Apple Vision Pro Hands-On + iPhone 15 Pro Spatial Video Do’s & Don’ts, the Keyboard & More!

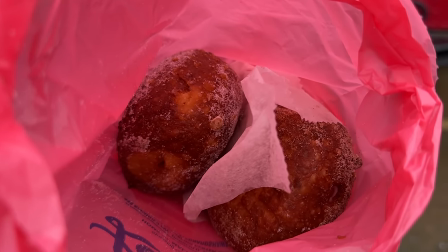inside of that bag and you can see the grains of sugar in spatial video and it looked it really looked awesome so I think you can have a lot of
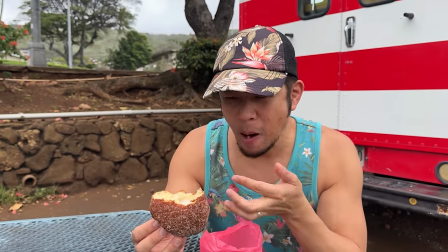creative ways to play around with up close shots not macro shots but good up close shots to give you variation when you're using this camera also people is really fun I I didn't have any I wasn't gonna try and force people to kind of do any type of testimonials or messages but I think honestly in Christmas I'm gonna have my family members I'm just gonna record them in spatial video talk about you know maybe what they're thankful for what they're looking forward to and this is gonna be like a time capsule because I'm telling you the spatial video that I've seen with people
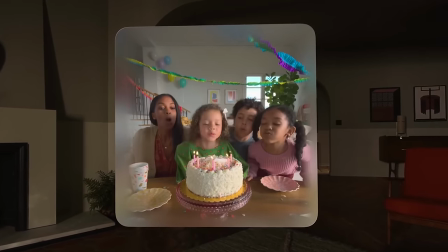just like kind of talking in camera it it feels different I know the word immersive sounds silly but I think it's gonna be again I said this in my previous video really emotional it's really going to grab you and it's going to take you back to these moments if these are people that are no longer with us
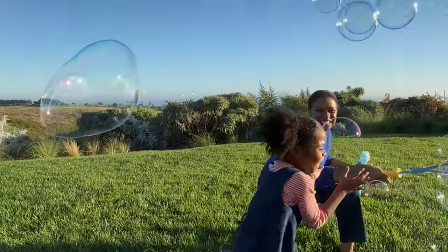or relatives you haven't seen a long time or loved ones it's going to do something to us and I think that is powerful in its own way so spatial video looks great there now other things that I noticed if you do a lot of wide shots of
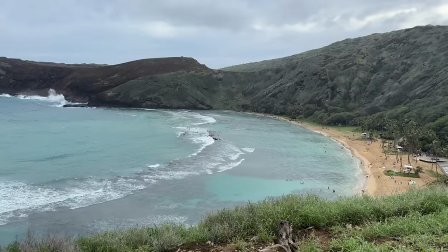let's say like buildings or landscapes or environments you really don't get the 3D you you don't really get that forced perspective or that 3D shot as much. You kinda need things in the foreground and then things in the background to take advantage of this and really kinda force that perspective. So, you know, I had a shot of even like Hanauma Bay,
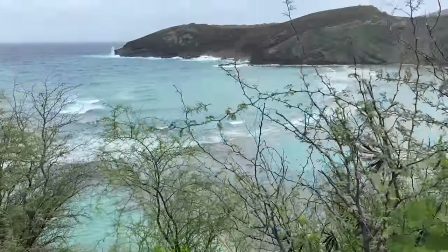only when I showed kind of an earlier shot of some of the branches and the bushes as I raised my camera up to reveal the bay, you could see the detail and the perspective there. That was cool, but, you know, I even did a wide shot of like the Malasada truck.
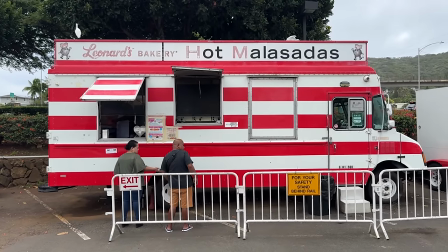You didn't really see too much of the depth of the different, you know, maybe a little bit of the hoods of the windows. But again, you know, when you have kind of medium shots of people, you don't want to cut their heads off. You want to kind of keep them all in frame, at least their heads and their arms. That really comes up nice.
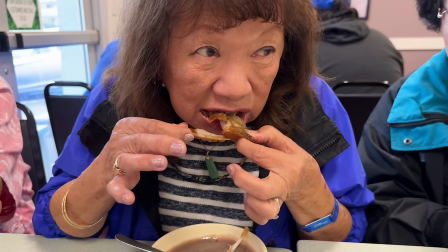Tight shots of my mom eating food. I could see her fingers like digging in to those ribs. That was really cool. I did, you know, chop off the top of her hair there. But though environments, you kind of want to create shots that at least create a different depth of field but it's very good it goes about I feel like it gives you about maybe four or five steps of depth a lot of times 3d in the past has been very just like kind of
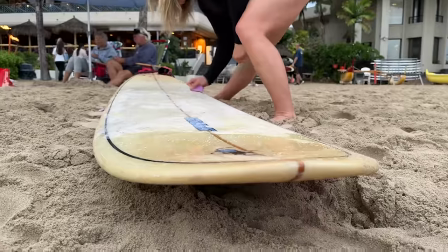like something in the front something in the back you really get a lot of depth here this surfboard shot that I did the surfboard's coming at us
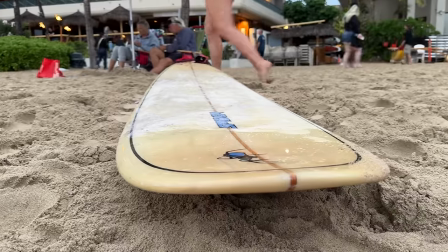I know you're looking at it flat it's coming at me I'm moving around it you can even see like the depth of the sand and the
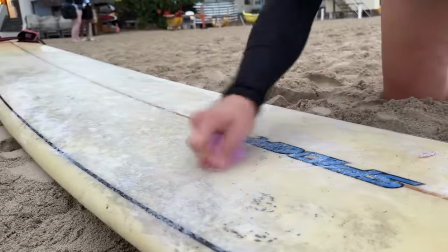board and things like that just look really cool and really pop with spatial video now the other thing that you need to keep in mind is there is another warning that happens or not warning but uh it tells you in dark situations it says more light recommended it'll even show it to you
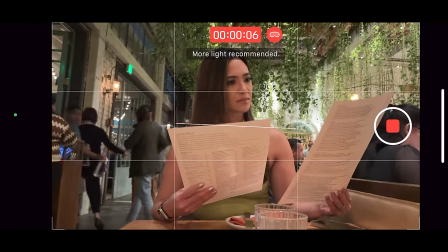and i still ignored that i still shot a bunch of spatial video but what they're trying to tell you is look if it's a little too dark and this is you know kind of semi-dim lighting to very dark the image is going to break down it's going to look grainy and just
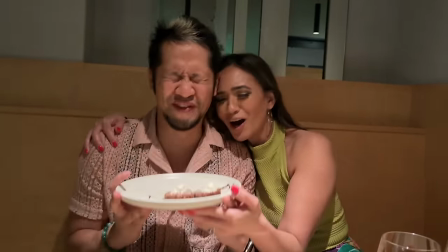know that going in that you really want just a well evenly lit in subject and environment to get the best photo so dark environments you can still see the 3d effect Like this shrimp from Bavelle,
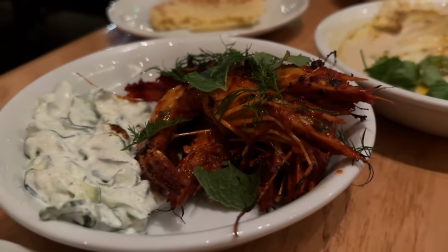this awesome restaurant in LA, you can still see the greens, the detail and the depth of that, but sometimes the image can get a little greener. Even shots with me and my wife together, you can see where the grain was when it got darker. So those are just kind of some of the limitations to be aware of.
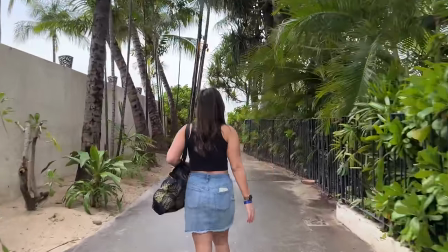I did some walking shots from behind. Shawna walking through this pathway where it's really green.
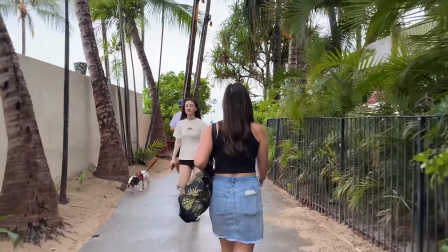You can see the detail of the different plants. and then even a shot of me walking towards her and you got all these surfboards.
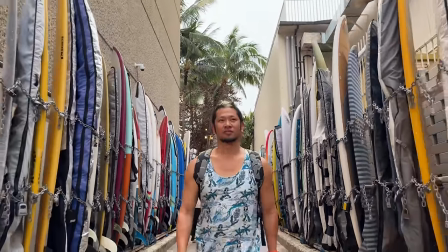If you can create really dynamic shots that have depth, you're gonna really have a fun time with spatial video. So it was really cool. And then I think maybe a sleeper feature here is not even just spatial video because we've talked about that a lot. Panoramas, oh my gosh.